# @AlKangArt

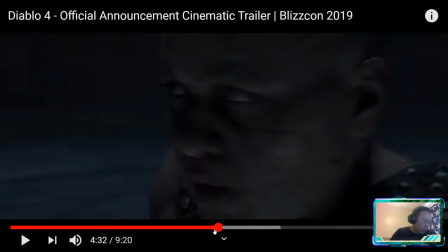So again, this is very, very cool, very, very clever, right?
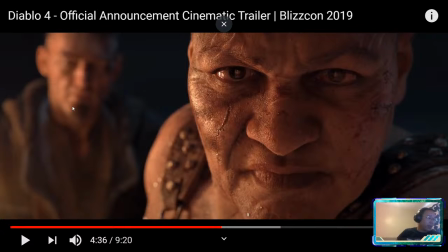So one of the things that we do here is clever creative focus, right? So why is this guy out of focus over the shoulder of the big guy?
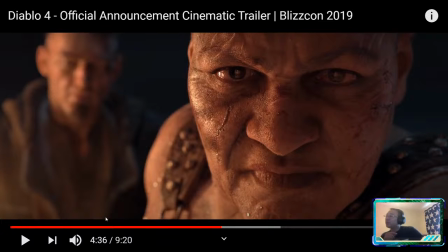Oh, I'm being joined on Twitch by Drax on YTB. Hey, how's it going? Thanks for joining us. My screen is lagging. Okay. Would it be okay for you guys if I turn off the Discord screen sharing?
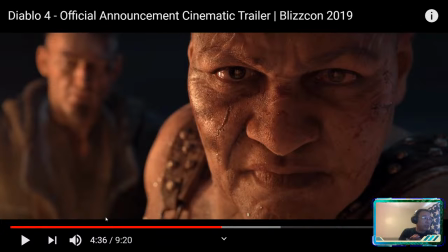Are you guys tuned into my Twitch? Or are some of you... No, as in don't turn off the Discord? Okay, on Discord. Is it the Twitch lags really bad for me?
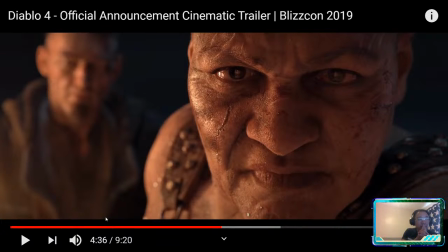Okay, all right. So it just might be lagging on both at the moment. Twitch lags a lot more.
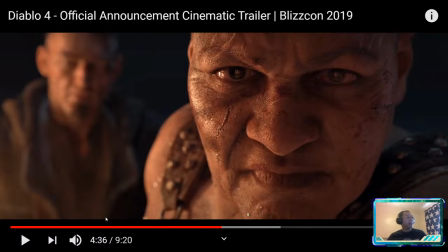Crikey, using Discord fully instead. The reason why I want to keep doing the Twitch stream, though, is because it stores it for you guys to access later. Can't even open the stream on Twitch. Holy cow, that's another issue. All right, well, we'll see if we can figure that one out.
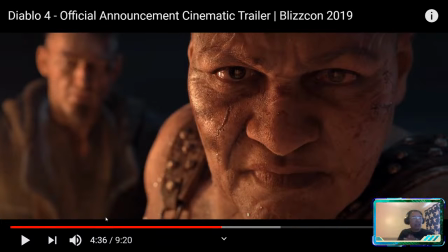Is the lag bearable? Like if I were to slow down and discuss a few points, would that be all right? It's not horrible. Let's try and soldier through. See if we can get through it.
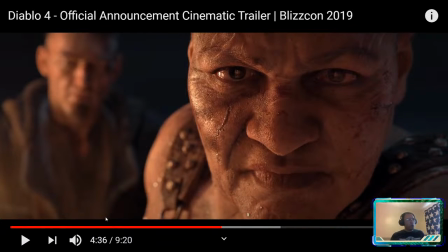I am in the process of setting up a new MuMimo router, which I'm hoping will solve a few of these issues for me. But right now, I'm just pumping through downstairs bog standard TalkTalk router. So that could be part of the issue as well.
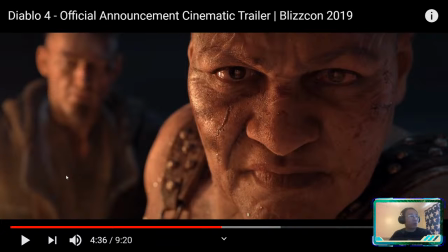Okay. All right, yeah, let's soldier on. I'm hoping that this is streaming to Twitch okay. But, you know, we'll see. We'll see how it goes. So I was talking about creative focus.
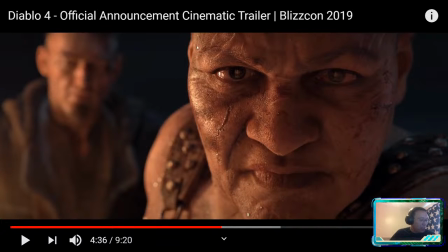So obviously, look, this guy's filling up the priest's world. He's occupying more than half the screen, and his eye line is directly at us, right? Which is really cool. It's that intensity of gaze, right? And then he's out of focus because the creative focus is trying to mimic the periphery of our vision.
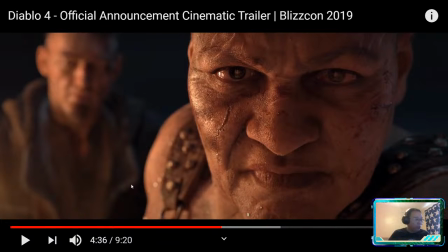So we're not really focused. We shouldn't really be focused on watching him. We should be focused on watching him.
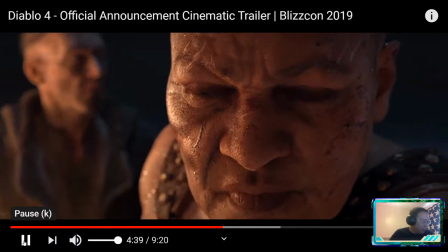And then when the next bit happens, boom, right?
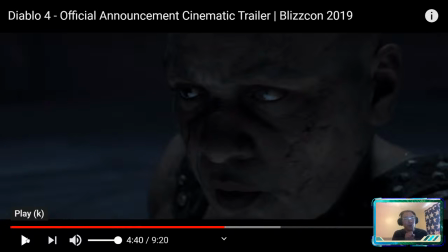So it's like we catch that out of the corner of our eyes, and it's that much more frightening, right? So that's a very effective use of clever sort of focus, right? So again, we see that all the light has gone out, right?
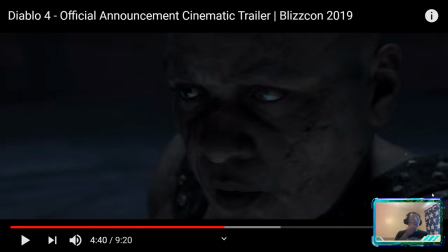So everything's gone completely dark. Now this brings up a very, very important point. about realism in lighting, right? Do you guys think that that lighting switch is realistic?
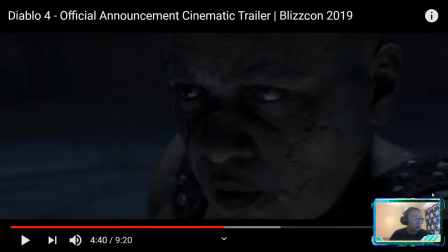So a few people are typing right now. I want to know if that lighting change is justifiable. Well, the torch is gone. Okay, fair enough. Let's take a look. Right?
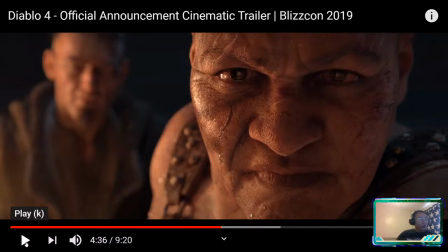So that's the torch light.
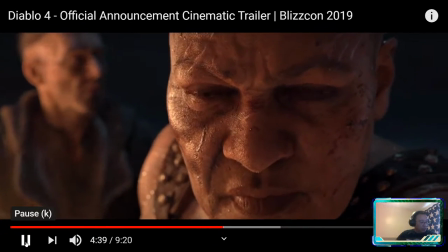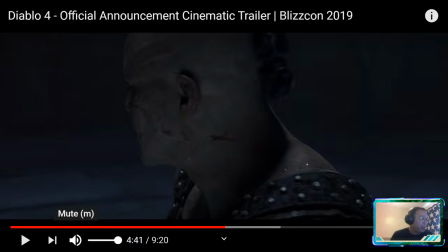So the torch light is gone, right? There's a light switch nearby. Yeah, definitely.